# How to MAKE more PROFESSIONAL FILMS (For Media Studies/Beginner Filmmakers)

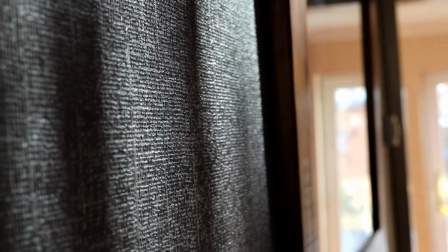8:13 But if I then go and turn on the light
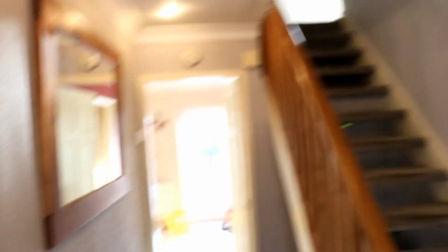8:17 for the hallway and take a look at it now, it just doesn't look as good.
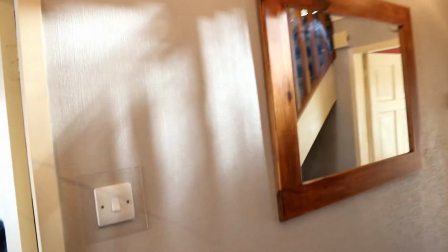8:23 So sometimes it is better to use less lighting than loads of lighting, as long as what you're trying to expose is clearly, you know, picked out. Because often when you have got very well lit lighting, things are going to be distracting. Like, obviously, everything in the background is pretty much distracting for when you're watching this now. Another thing with lighting is if natural lighting or the room lights aren't good enough and you actually want to get some proper lights in, you can actually kind of mostly avoid doing that sort of stuff, because professional cinematic lights are generally quite expensive from what I've found. So what I do for my videos is I've actually got a torch right here, just pointing basically towards my face. It's not particularly bright, so it's not blinding us, and it's picking me out a little bit from the background, because if I turn that off, it's it's much better with the torch there, because it just picks and distinguishes me out a bit more. So using stuff like torches is another good thing for lighting. Another way you can get a really nice cinematic shot is actually by picking something which has a large depth to it, and coming out from a corner and sort of focusing from the corner right to the very end of,
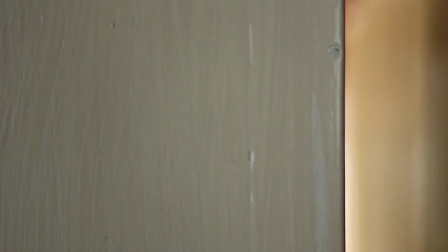9:52 say, a corridor. If you look at this shot, basically I've focused it from the beam of the doorway to the door that's leading into the garden, and it
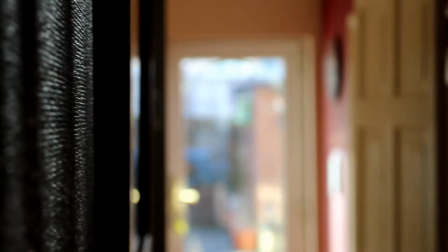10:03 it's a very simple technique just by focus pulling, but it gives it a really nice cinematic look. But with every shot that you film, you've also got to bear props in mind.
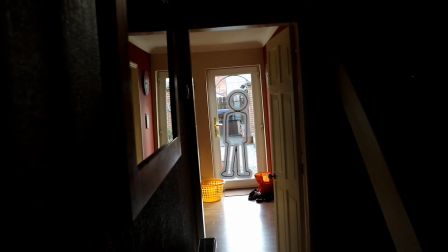10:15 Now imagine that there's a person in the garden that I'm wanting to focus the audience's attention on. The yellow washing basket and the orange Sainsbury's bag are very distracting.
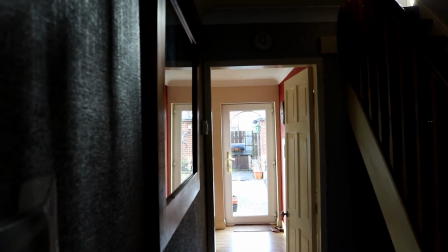10:27 So if I tidy the shot up a bit, it becomes less distracting, giving it an overall more cinematic feel. Now, the final thing that I haven't addressed yet is editing. Now, editing is a bit of a tricky one because, you know, similar to cinematography, everyone has their own style and everyone is trying to get across a different point and a different feeling. But generally what I found is in my previous work when I first started editing and with a lot of sort of student work,
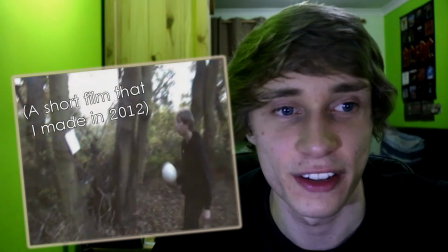10:59 there is a hell of a lot of fades. Fades are really overused. Now, one of the reasons why you might use a fade is because you think that the cut is going to be too harsh. But this could actually be down to the sound and not the image or visuals. So if we take a look at this, in my previous video I basically did a random sort of cinematic channel update thing, which I don't really think it did very well. But in terms of the way I shot it, it flowed quite well.
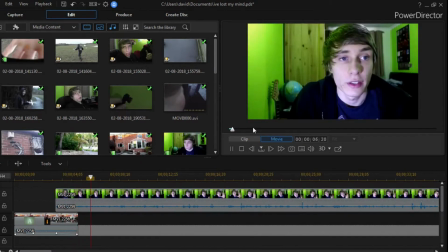11:37 So it's been a couple of weeks since the whole YouTube partner program dropped.
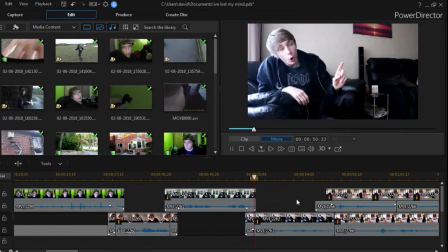11:43 Must get a bit boring. Or maybe it's just me. Maybe I am the boring one. I think I'm boring.
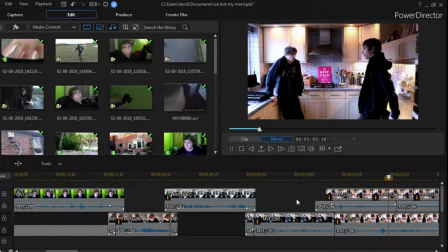11:54 Do you think I'm boring? Well, I mean, I'm not the most entertaining character.
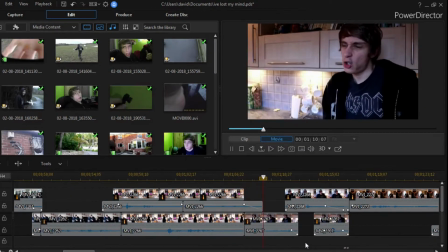12:01 No, you're not. My voice and my actions and all that are just a bit plain. Yeah.
What I've basically done is I haven't used fades to fade each shot into one another.